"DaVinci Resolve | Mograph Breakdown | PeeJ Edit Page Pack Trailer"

And then we have this all merged into this multi-merge, which is all merged into this multi-merge.
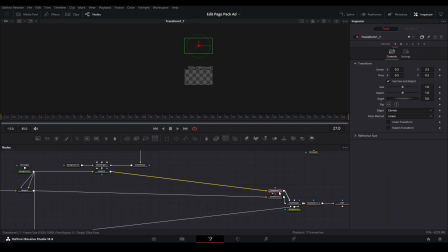[16:24]
So here, we take a look, all this transforms all the way at the top. This one is in the middle, and this one is at the bottom. And with this transform over here, it scrolls between all of these animations. So it starts at the top, then it moves, goes to the next one, moves, goes to the next one, just like that. And I just skewed it with the DVE in order to make it look like it's moving in 3D space, just like that.
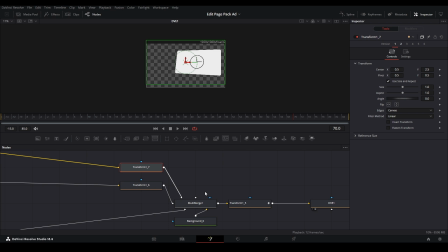[16:42]
So you can only do this with these transform nodes and merges and multi-merges, because those allow you to extend stuff all the way out in space and have it still be rendered out when it animates back in.
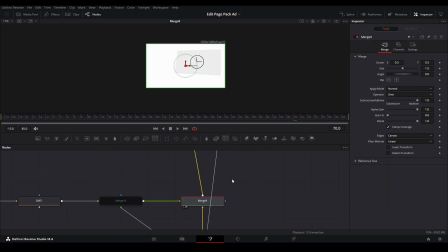[16:51]
It is a non-destructive workflow in that way. Next, this is merged back on top of our white background, and then merged behind our wasted time, and then this is going to be dissolved into white, which is why I have the background there as well as our animation having a nice little zoom out.
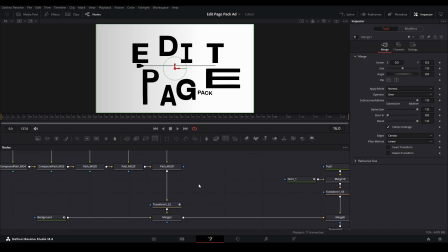[17:07]
And this goes to our final scene, which is the edit page pack. I did the same thing again, where I actually grabbed,
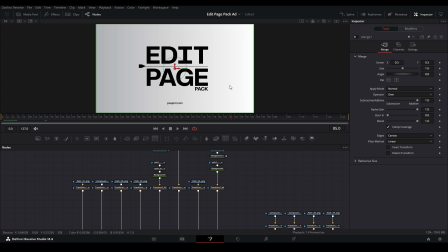[17:14]
so here I grabbed whatever the main logo was from that original first scene that I had from the money shot, and I took these letters and I animated them,
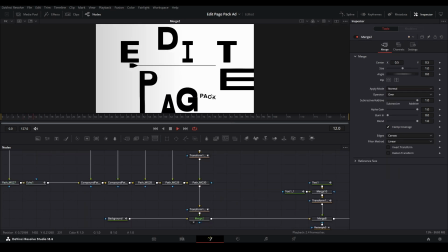[17:22]
so each one has its own very unique animation, and some of them have this stretched animation, which I did using it's called vector snapshot from Reactor.
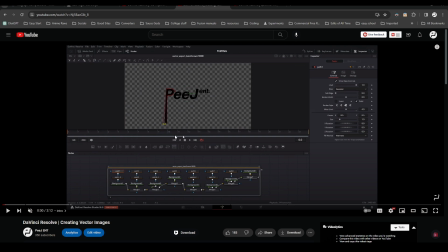[17:31]
That script allows you to have certain visuals inside your viewer, and it turns it into a vector image you can import, and it has all these little masks that you can edit as well,
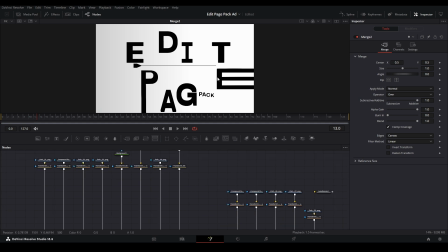[17:38]
and I show you how to do it in this video right here. And so that's how I did this stretchy animation. I take one of these masks, see it's like 2 different visuals.
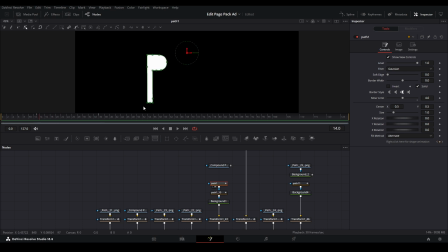[17:45]
I have the mask moving up, and then I have the second part of it moving down with these points over here, and then I just did the same thing with the path over here like that.
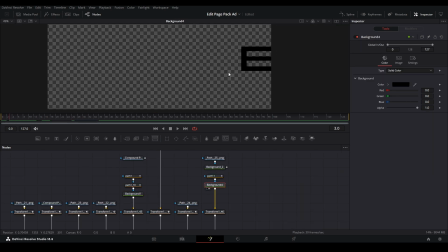[17:54]
I have this, I have this one as well, which is the E, which is the long part of the E just getting stretched and put together, and then I merge this all back on top.
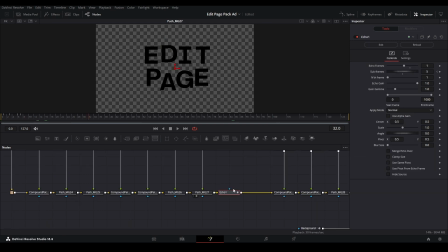[18:01]
And then I use this other node from Reactor called Echo. It gives us this nice echo animation. It duplicates certain parts of the image, so it makes it look like there's a trail on whatever image is there. It works very well for Mograph. A lot of people use this, and so I use it here. And then I have pack animation done with each individual letter like this,
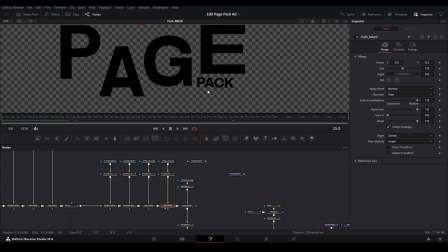[18:18]
and I believe I used Taquito script in order to skew a transform animation onto all the rest of these, so it has a nice follower animation like that instead of actually using a text node.
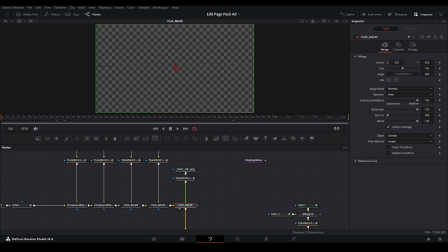[18:27]
And then lastly, we have the playhead, which also moves in from the left side like that. Each animation is different.
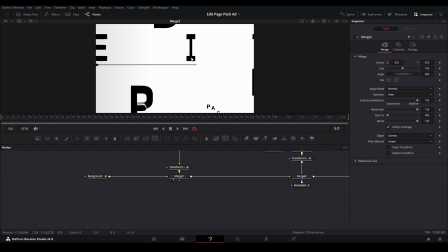[18:31]
This one's like an X size animation from really small to normal. The ones are just slides in.
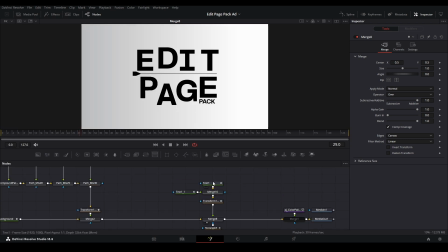[18:37]
And here I have my tag, which is just my letters.
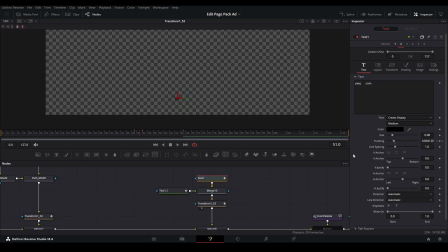[18:40]
I have my text coming with a tracker animation, tracker tracking down, and then I kind of expand this, and then I have same animation as on this text node, except I isolated out the ENT, so as the tracker animation, but I also put a follower effect onto it, so it has it move up and down just like that.
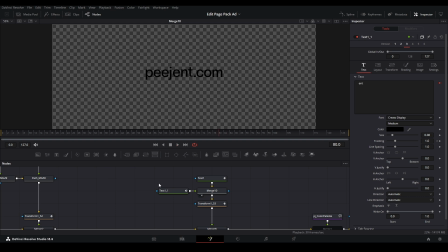[18:57]
So yeah, 2 different methodologies for doing that animation. Don't know how to use follower, use this tutorial.
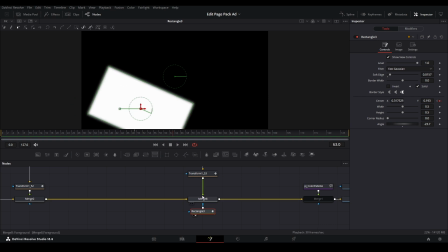[19:02]
And yeah, this one's being masked out by this nice swipe in with that mask. We take a look, you can barely see it, but yeah, that's what it does.
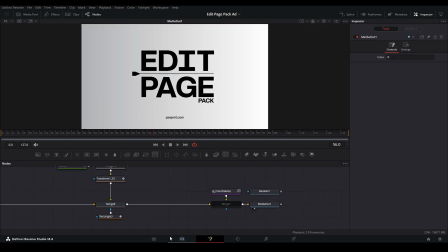[19:09]
And yeah, that is the end.